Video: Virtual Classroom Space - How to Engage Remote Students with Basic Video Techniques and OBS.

When you're on camera everything the camera sees is your movie set. The more we can think in those terms the less you look like somebody lounging around their living room.
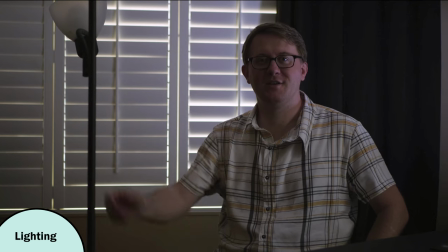But you don't need a studio lighting team to look good. You just need to understand two basic concepts.
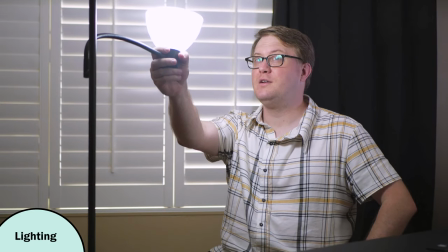We want nice white light coming from your front, just above your eyeline, and offset 45 degrees. If your room is really dark, you might want to turn on some of your regular house lights just to fill in the space a little bit. Number two, we want our light source to be big and diffuse. Flashlights and light bulbs are small and they cast very harsh shadows. Windows and walls are big. Diffuse means soft shadows, the opposite of standing outside at noon, so the free option is to sit facing a window that has white shades or curtains.
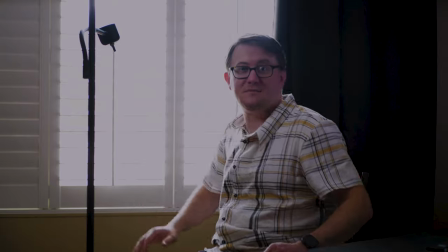Just don't put that light behind you or we won't see anything. It's not an option for everyone and not at night, but put it in your toolbox.
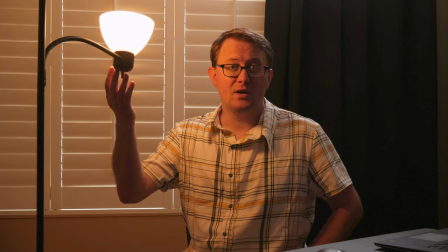Common household lights are usually yellow colored and while they're easier on your eyes,
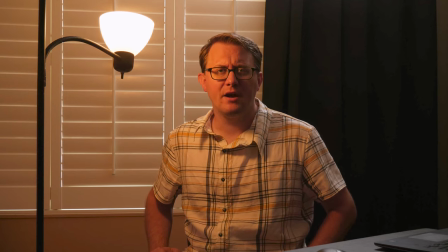they're dimmer and they can make you look off-color or tired, especially if there's also daylight in your room.
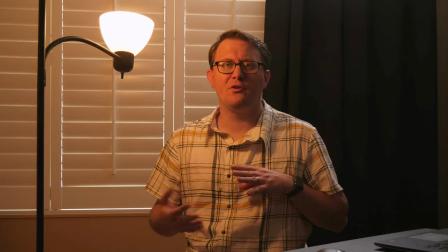That's the most important thing. Don't mix light colors or your camera will have a hard time figuring out what's supposed to be white.
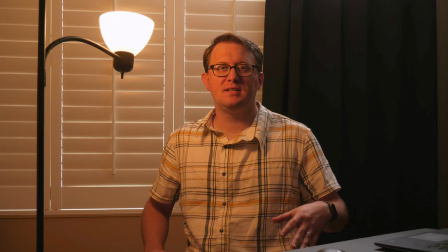White balance, it's a complex topic, but most cameras are set by default to adjust the image color to the best guess at what white is so that the skin tones will look natural.
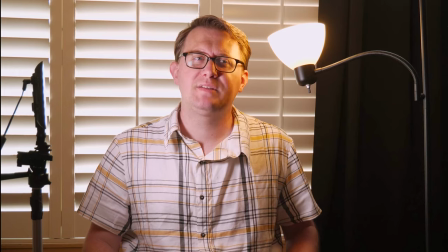But they're not always successful.
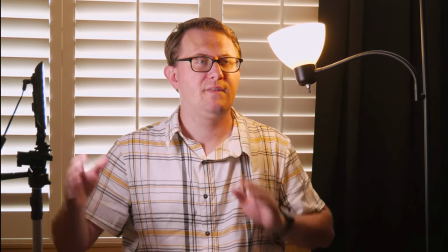As you can see here, this yellow light on my left makes my skin look orange, and this white light on my right is making my skin look mostly normal colored.
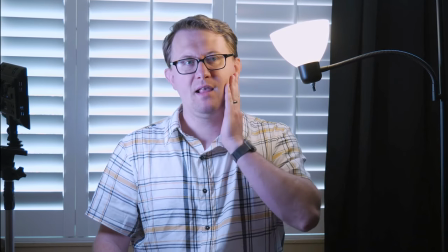So here's that same example with the white balance changed, and now my left side looks natural and my right side looks blue.
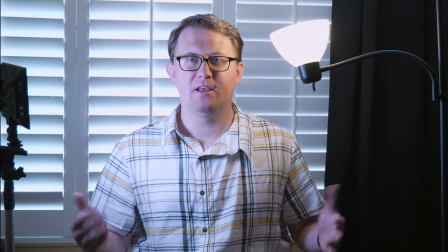And that's just because the camera is interpreting the colors differently. That's why I recommend bulbs that are daylight colored. This one is a 12 watt LED bulb at 5000 Kelvin. Kelvin is how they measure the color of light. You can get these or any bulb incandescent or otherwise at any hardware store or online for cheap. Daylight bulbs are also super bright. And you can use a lamp that you already own like this floor light or a table lamp. If you don't have one handy, go to the thrift shop or get a basic clamp light at the hardware store for less than $10. And that'll make a world of difference. As for a diffuser, you might already have one. They're also known as lampshades. Just make sure that it's white or you can make one at home out of paper, a thin cloth on one side and aluminum foil on the other and the bigger it is the better.
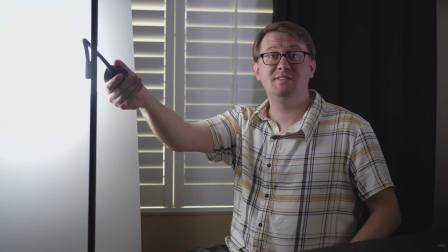Option two is to get a really bright light and bounce it off of a white wall or cloth or foam board.
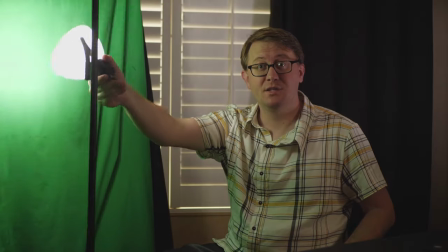Just remember that the light changes color when it bounces off of things so move away from shiny bright colored things to avoid looking like an alien.
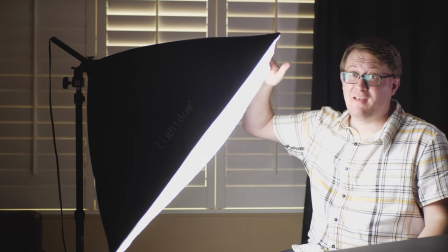If you want to go crazy you could use something like the big light I'm using now and it doesn't have to cost a fortune.
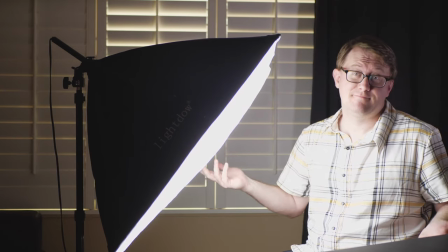You can get a bulb, a diffusion box, and a light stand for about 80 bucks. Next take care of what's in the background according to how you want to be seen.
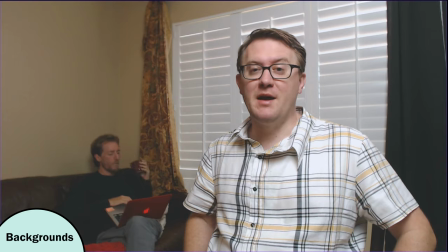Kids can see into your personal life and will get distracted by people or things behind you or moving around.
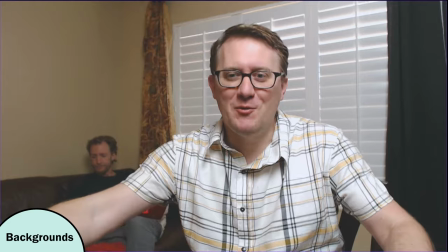Try putting your back to a wall or bookcase.
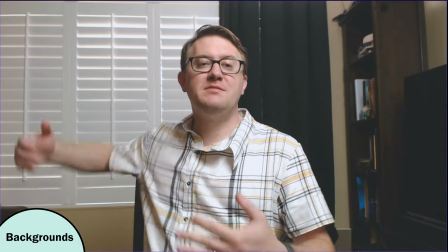You can hang a sheet if you don't have an uncluttered space and try to put some distance between you and your background to avoid casting shadows on the wall. And it also helps keep you in focus. Another simple thing you can do to make your scenes more dynamic can be simple as this.
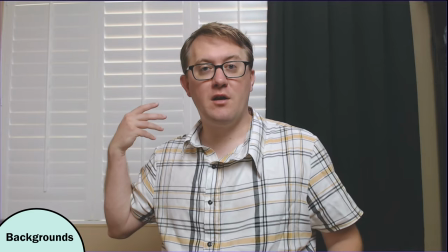You could set up in a corner and you can have one view here for one type of scene and then you can turn it
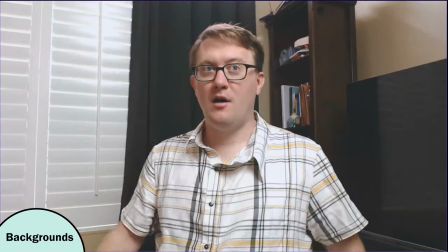into the corner and then all of a sudden you can mix up your space. Because a new background can add different context to a different section of your class or for making different points.
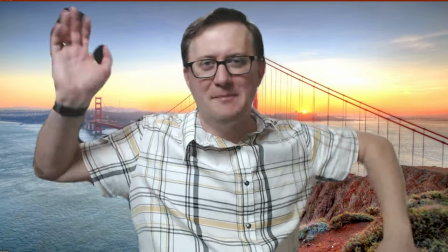People seem to really like these fake backdrops in apps like Zoom but I think they look kind of tacky.
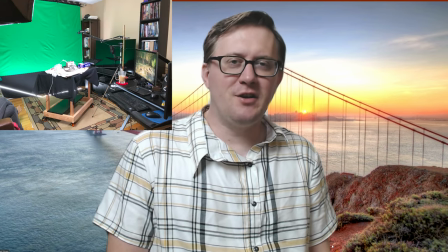I wouldn't go that route without a green screen and And unless you're prepared to turn your living room into a movie studio, I wouldn't go that route.
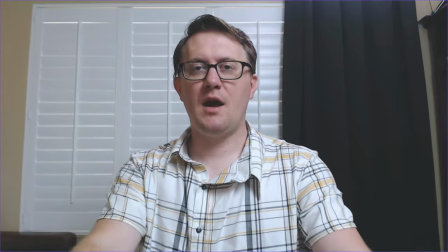Move your webcam back so that we can see as much of you as possible. Ideally, we'd like to see your head, torso, and your hands on the table.
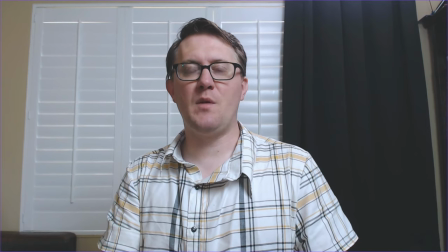But that's likely not possible unless you have a webcam that's separate from your computer.